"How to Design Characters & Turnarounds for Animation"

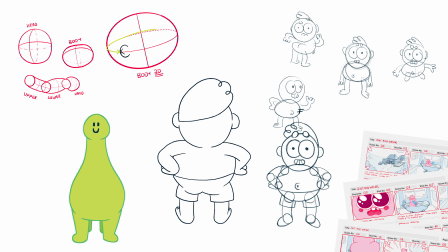0:00 In this video, we'll go through some basic character design concepts and learn how to draw a useful character turnaround.
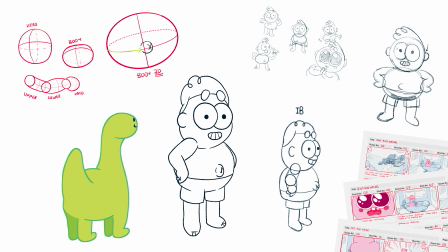0:05 Let's get to it.
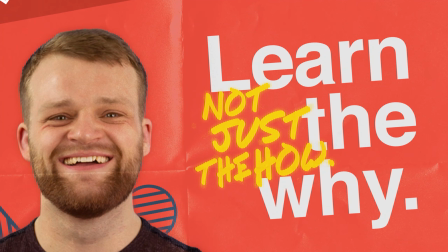TipTut. Hello everybody and welcome back to TipTut and welcome back to the How to Create an Animation series. Last episode, we learned how to create a script and storyboard for our animations. So if you haven't watched that one yet, you can do so here. If you have watched it, awesome. Today, we're going to talk about character design and turnarounds. Your audience empathizes with your animation through your characters, so their design should reinforce the message you want to send. This is a whole subject in itself, so I do suggest further research, but I'll use Timmy, the character from last episode, as an example. First things first, think about your character traits, from simple stuff like,
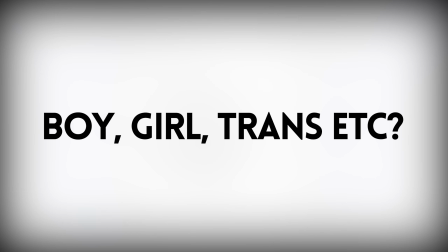0:55 are they young or old, fat or thin, boy, girl, trans, human or animal, etc.
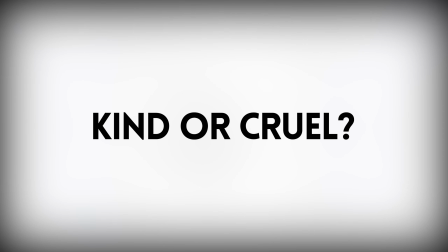1:01 Then dive down into less obvious things. What's their personality? Are they kind or cruel, sullen or overjoyed, stoic or passionate? Using this list of character traits, we'll design our character using basic shape theory. Here's a video on that theory. It does use logo and graphic design as the example, but the concepts are exactly the same.
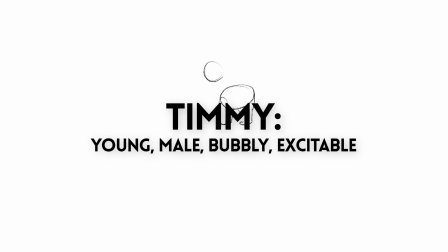1:20 Timmy is young, male, bubbly, excitable, innocent, impressionable, friendly, and approachable. Certain shapes evoke certain emotions within our audience.
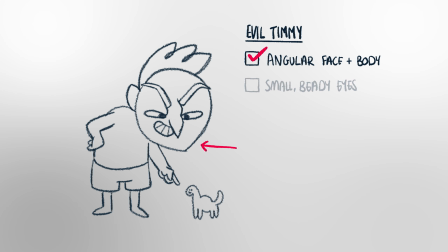1:31 If I make Timmy have an angular face and body, small beady eyes, a large hooked nose, and a hunched posture, well, he doesn't look innocent or approachable, and certainly not friendly. This is because sharp, angular shapes are aggressive and cruel, perfect for a villainous character, but not so much for someone who's meant to be approachable. Remember, as we learned in the 12 Principles series I made, which you can watch here, animation is all about exaggeration, so we need to take our character traits and exaggerate them to better convey our meaning.
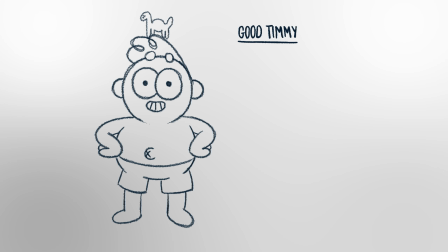2:01 If sharp shapes are aggressive, then round, curved shapes are friendly and approachable. Large eyes, all the better for the audience to connect with emotionally, make Timmy look approachable.
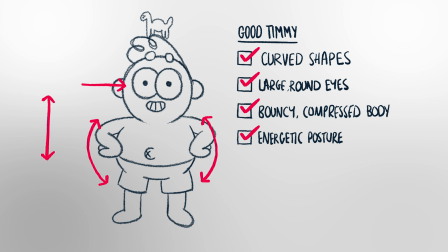2:12 And a round, compressed body makes him look like a ball ready to bounce, perfect for his bubbly personality. Little details like wild hair and a big belly button add personality to the character, giving them defining details that the audience will remember.
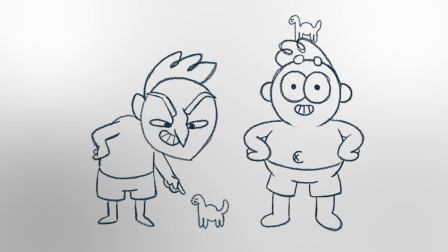2:26 Timmy is looking much better, but let's look at him from another angle with a turnaround.
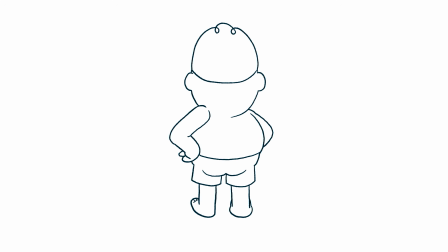2:33 A turnaround is a looping animation of your character. They rotate in place and offer viewpoints of your character from every angle.
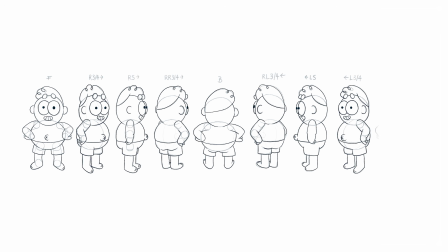2:40 Front, 3/4, side, back, and 3/4 back are usually the minimum, with some tweens to make it smooth. The important thing here is you should understand what your character looks like from any angle,
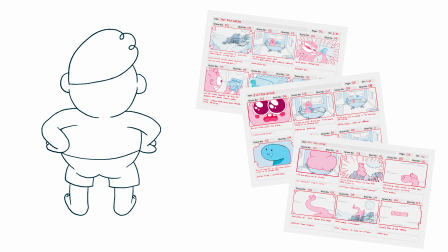2:51 so when you come to animate them later, you have your turnaround as a reference, which helps minimize mistakes and wasted time.
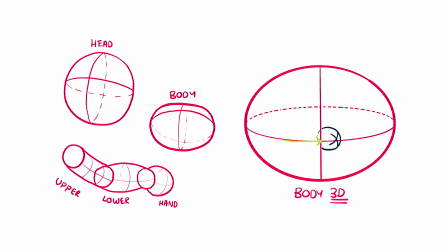2:57 Start with the basic shapes. Don't try to do all the detail at once. And remember that unless your style specifically calls for it, you're drawing a 3D character in a 2D space. Things like the belly button should rotate around a sphere, not a circle. So add some guidelines to help with this.
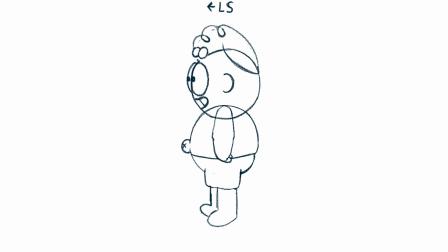3:14 Let's look at Timmy as an example, and then I'll show you the whole process for the dino.
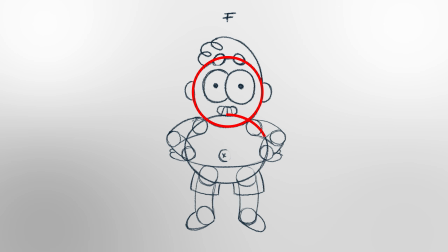3:19 Start with the circle for the head and body, and basic shapes for the limbs. When Timmy faces the front, he's wider than he is deep, so the body shape will change when he turns to the side.
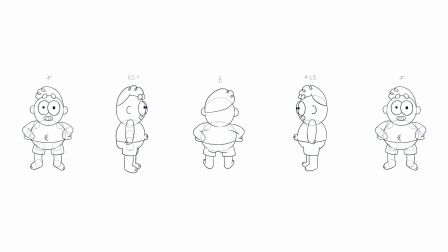3:30 Then revert back when he's facing the back. Do the front, side, back, and other side. Depending on your character, you might be able to copy and flip these guide shapes for the other side, but definitely don't do that for your finished art.
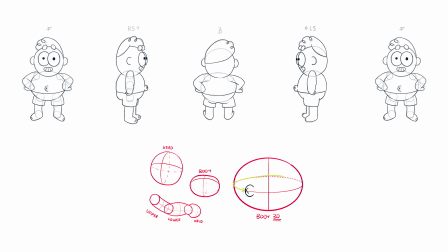3:43 You'll regret it later. These 4 basic angles form the basis for the rest of the phases. And your 3/4 left and right, and your 3/4 back left and right are pretty much straight in-betweens, so shouldn't pose too much trouble.
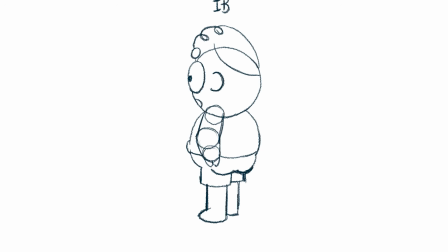3:56 Make sure these are smooth, and then it's just a case of adding your details.
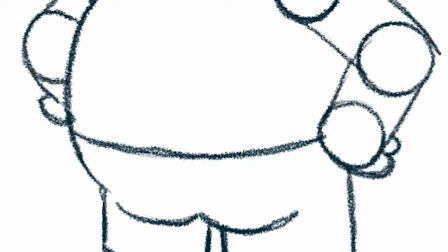4:01 Some important details for Timmy are the belly button, as mentioned before. It should be slightly bigger in the front view as it's closer to the lens.